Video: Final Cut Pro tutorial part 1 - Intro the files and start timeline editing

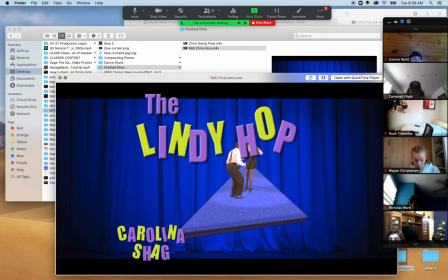(19:35)
So they don't overlap. and why wouldn't we want them to overlap because we don't care that the text is overlapping over the people or the triangle or the curtain because then people won't be able to read it boom it's that simple it's that simple the purpose of us having text on here is
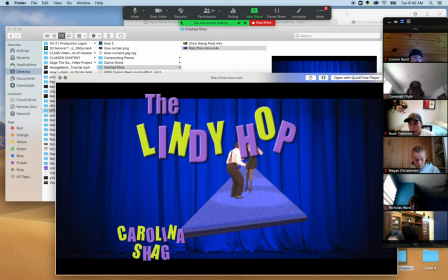(19:52)
so people can read it so by having it do intervals of top and then bottom then top then bottom watch carolina
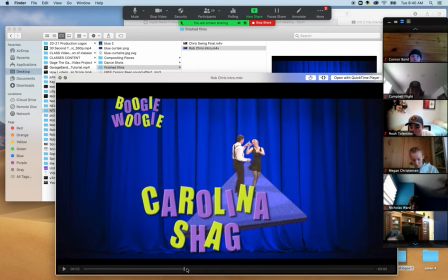(19:59)
shag's the next bottom one then there it comes boogie woogie's the next one and it goes to the top.
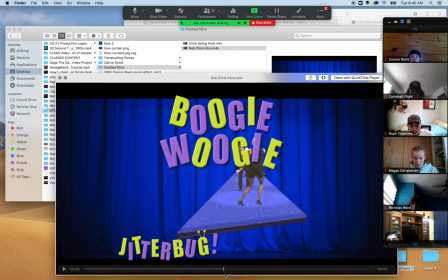(20:07)
Then Jitterbug's the next one, and it goes to the bottom. There's four different texts. And then watch what happens right here.
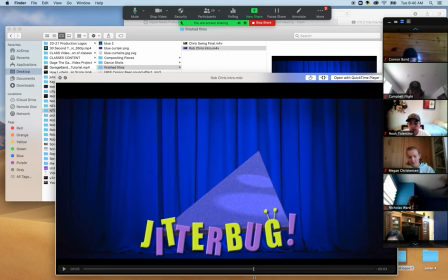(20:14)
The dancers disappeared as soon as the triangle starts moving, right? They're gone. We'll remove them. Well, I'll show you how to remove them. The triangle flips up, not because we did it, but because the person that made it in 3D animation and gave it to us created that.
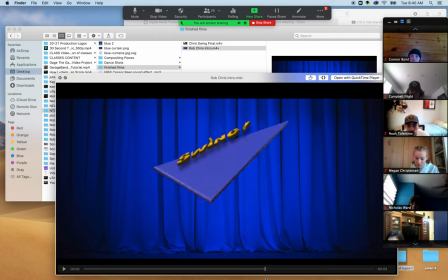(20:29)
Now check this out. We have text that pops up and says,
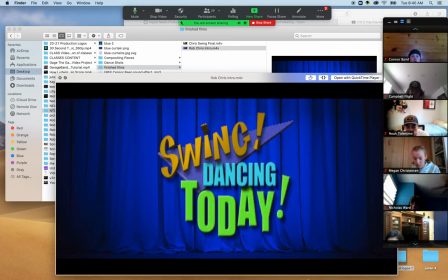(20:33)
swing dancing today and the little eye rotates and that's what you can create in motion or a motion text generator which we have in final cut that's a really cool powerful text makes for a really cool looking intro title and so there's the intro no
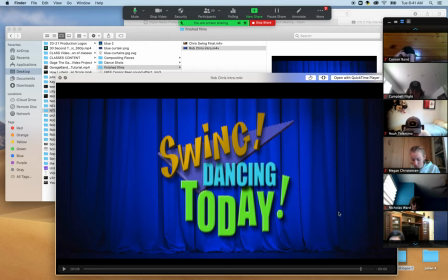(20:52)
sound score just a cool intro and that's about six seconds long but guess what that thing that intro making it it takes a while so we're not going to make that first we're actually going to start with what is easiest which is rob
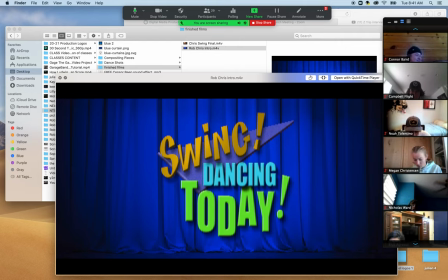(21:06)
his interview all the b-roll and but we don't want to pop in the sound score in fact we're not going to pop in the sound score till the very end after we do the intro and pop it into the timeline and then put the sound score and that'll be one of the last things we do okay so what is this going
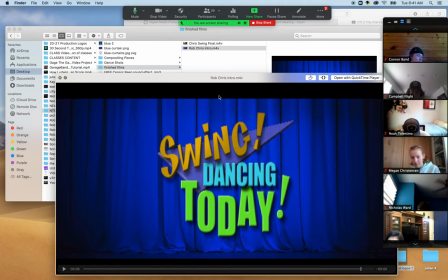(21:24)
to look like when it's finished campbell check this out look
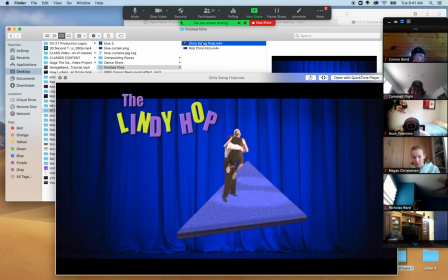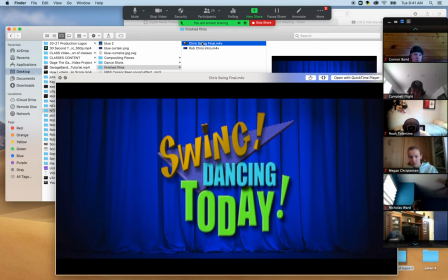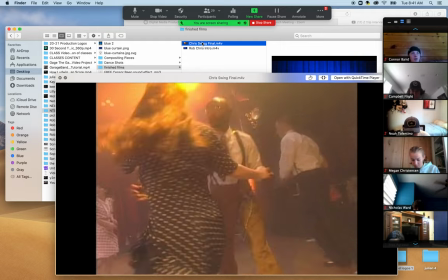(21:39) at the lindy hop you'll see a couple just moving they're constantly moving
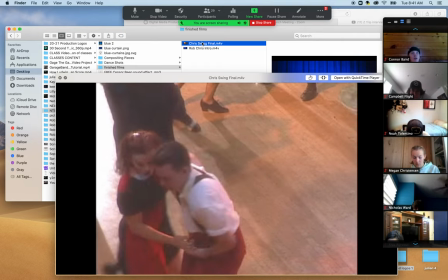(21:43) they're always on the go they go around the circle mostly clockwise sometimes
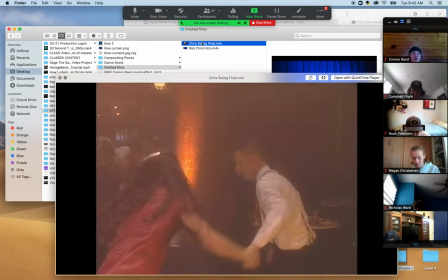(21:48) reverse there's a lot of stops a lot of spins a lot of boogie woogie steps
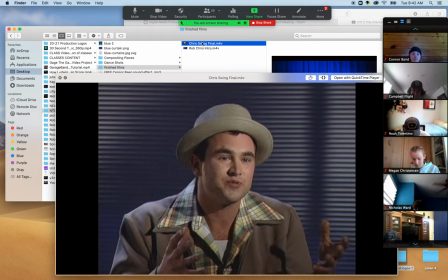(21:53) you use your whole body so you kick you use your arms you
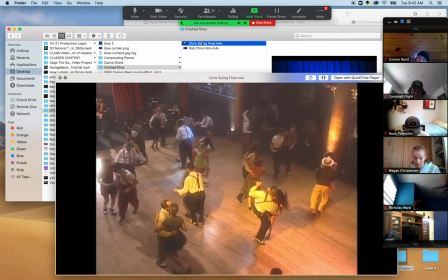(21:58) use your hips you use everything in your body to accentuate what you hear in the music
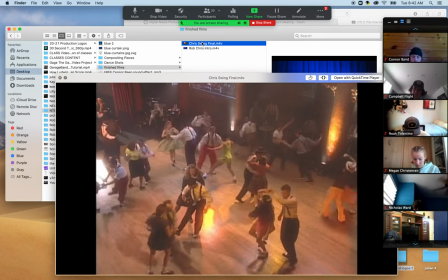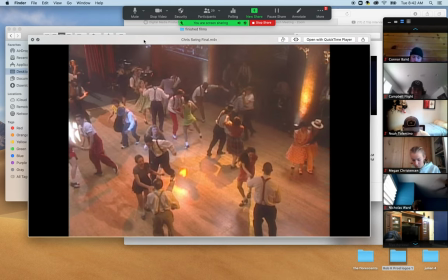(22:07)
Okay, Campbell, what'd you think? What entertained you about that video? I just thought it was, there was all different scenes of people dancing. And it was very like, each scene, they were doing a different dance. And it was lively, and it was informative, and it's entertaining, right? Yeah.
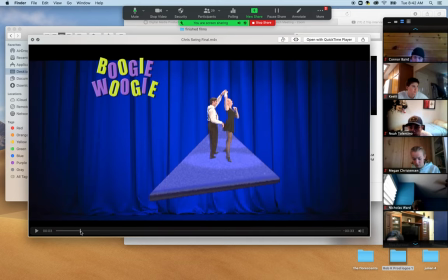(22:26)
Okay, cool. Now, what'd you think about the intro? How did that help you understand what we were about ready to watch?
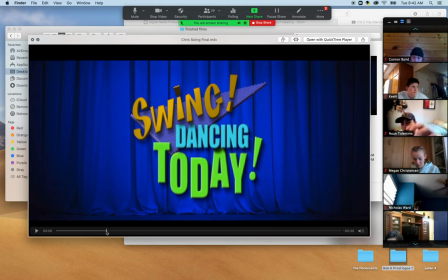(22:35)
It informed you that it was about dancing, swing dance. Boom. So we established what we call an opening shot. Now, we didn't have to take a film, a video of the dance studio and the marquee out in front saying Dance Club USA, whatever it is.
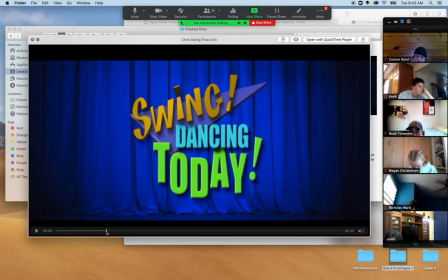(22:53)
I'm making that up as we speak. But let's say we wanted a different technique. instead of creating a grand intro, we do a panning shot of the marquee of the business out in front of their facility from the parking lot.
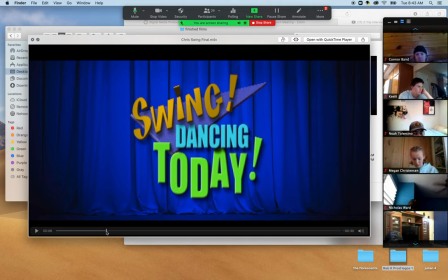(23:09)
And it shows Dance Club USA with Rob Smith. Okay. So if that says that already out front, that's our establishing shot. But instead we created this, which is a lot more work, but it certainly should.
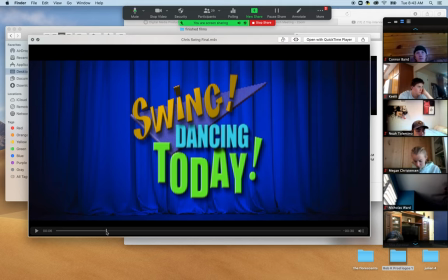(23:23)
What it enables us to do is show you the techniques of stop motion keyframing, superimposing layers, intervaling text. That's why we're using this, because I'm showing you more unique techniques with this particular intro.